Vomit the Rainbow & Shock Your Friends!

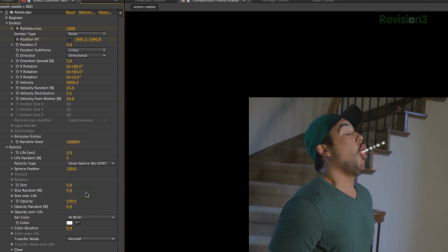4:03 Now we're using such a high velocity and glow sphere here because we wanted to be able to see that something was actually moving from his mouth and not just be a solid object.
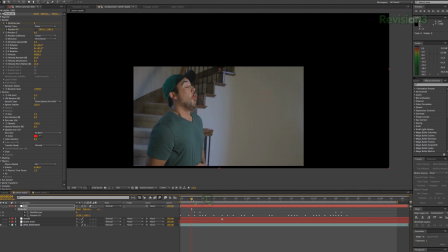4:13 Using the sphere allows the motion blur to create streaks and give visible motion needed to sell this and keep it from, again, looking solid. Now we go to the last frame that we want Eris to be thrown up color,
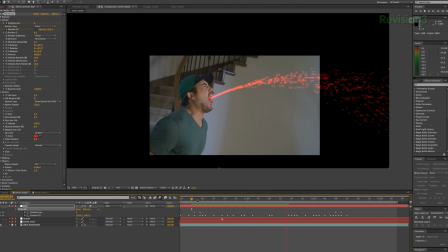4:27 and we keyframe it inversely to what we did at the start. This time 1,000, then 2 frames to 0, which we will set that 1,000 keyframe at the last frame that we want light coming from his mouth, and then of course add motion blur to this layer. Now we have made it past the hard part. It's all downhill from here, kids. Gee, I feel awful.
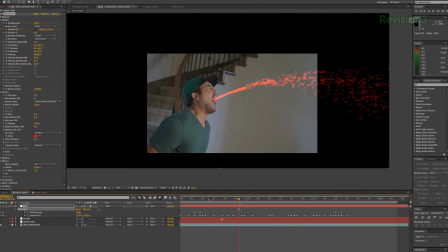4:50 Funny. Set our red layer into add mode, then duplicate the red layer for every spectrum of the rainbow.
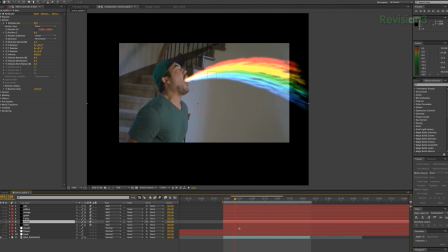4:56 You know what I'm saying? Like Roy G. Biv that B. like Mrs. McLeary taught you. You know, the one that was with the slight accent. She was old and a little mean, but for some reason you still thought she was hot. Come on, you know what I'm talking about. Perverted. Now for all these duplicated layers, other than changing the color, all we will have to do is change the rotation of each of these on the y-axis and change
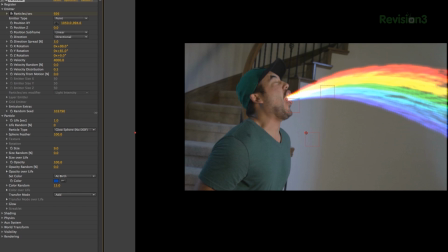5:17 each on their random seed values so that they're not all exactly looking the same and uniform and similar and whatnot.
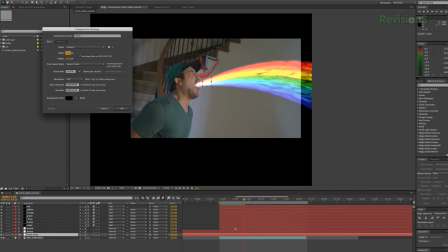5:25 Moving along, we're gonna copy that scene track null that we created in the beginning, make a new comp,
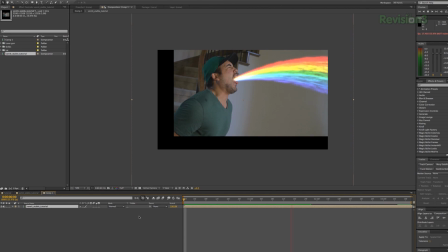5:30 then drag our previous comp into this new comp, and then you see that it's all shaking around and crazy. That's because it's stabilized, but now we're gonna unstabilize it like it was me and not Josh. You get it? Because I'm stable and Josh is not. He's not. Nice joke, bro. To unstabilize it and make it look correct, we're gonna paste our tracking null to the timeline here,
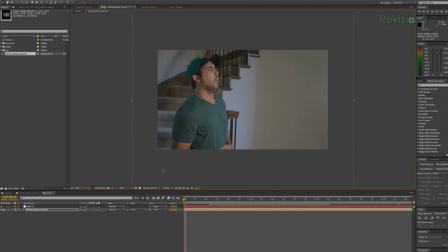5:53 making sure that we are pasting it at the correct frame that the tracking started in the other composition. Then we're gonna pick whip our layer here with Eris vomiting to the null layer,
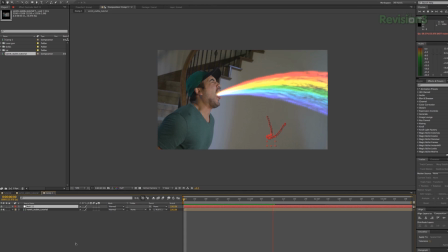6:03 and we now have correct motion back into our rainbow vomitingness. Bam. Bamiware! Of course, we also added a lens flare, which you could do or not do. That's up to you. It's not a must for the effect, but I'm feeling a little winded here now, so I'm gonna go sip some Gatorade, and then when we come back, I'm gonna do some Shock and Eris effect thingy. Yeah. Do you need a domain name for a domain that you need for hosting and web stuff? Then you should be getting a .net from domain.com. It's perfect. A .net universally is known and will inject your website instantly with credibility like a syringe to your arm with credibility.
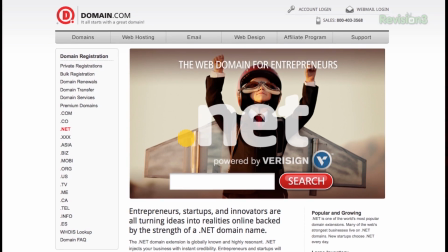6:43 You will immediately discover the advantages of building your web presence around a .net. If you already got a .com, why not get that .net? Get that corresponding .net, man. You know, protect your brand and what have you. If the .com's taken, you take that .net and you say, you know, he should have taken those words of wisdom.
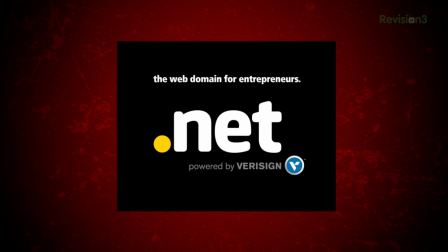6:58 You can find a .net at domain.com. They're affordable. They're only $8.99 a year for the .net. And you can get it even cheaper by using the coupon code FilmRiot at checkout. You get 15% off the already super affordable service. So don't forget to use that coupon code FilmRiot. It helps us keep this show free for you. And you get yourself some sweet domain hosting action on the cheap. That's good stuff. So when you think domain names, think domain.com. Logo. Yeah, it's been a productive episode so far, hasn't it? Yeah! What's going on in here today? We already knocked out the rainbow vomit, and now, onto the shocking Erisness.
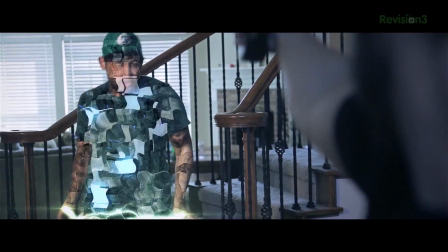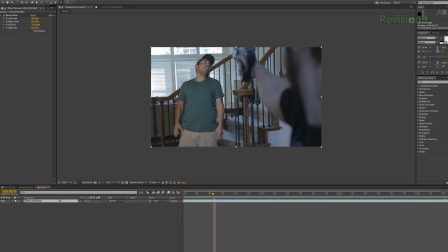7:42 So in After Effects, we're gonna take our footage and duplicate it, then grab the roto brush by clicking here,
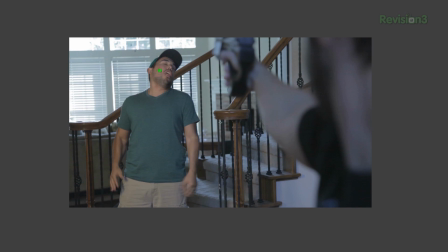7:47 then double-clicking the clip we are adding it to, and this will take you to the layer tab, which is where we're going to grab our brush and paint in the areas that we want to mask, hold Alt, and paint out the areas that aren't our subject.
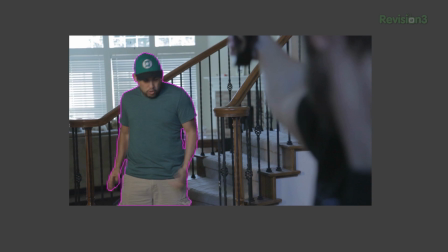8:00 And we will go frame by frame, tweaking this for about 11 frames, starting right where he gets hit until 11 frames later.
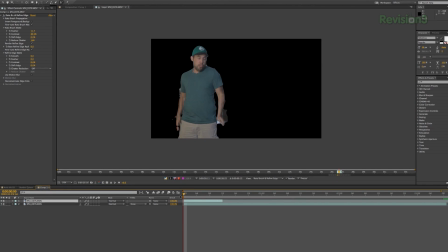8:07 Now, we go back into our comp, and if we shy the layer below, you'll see that we now have a masked out Eris.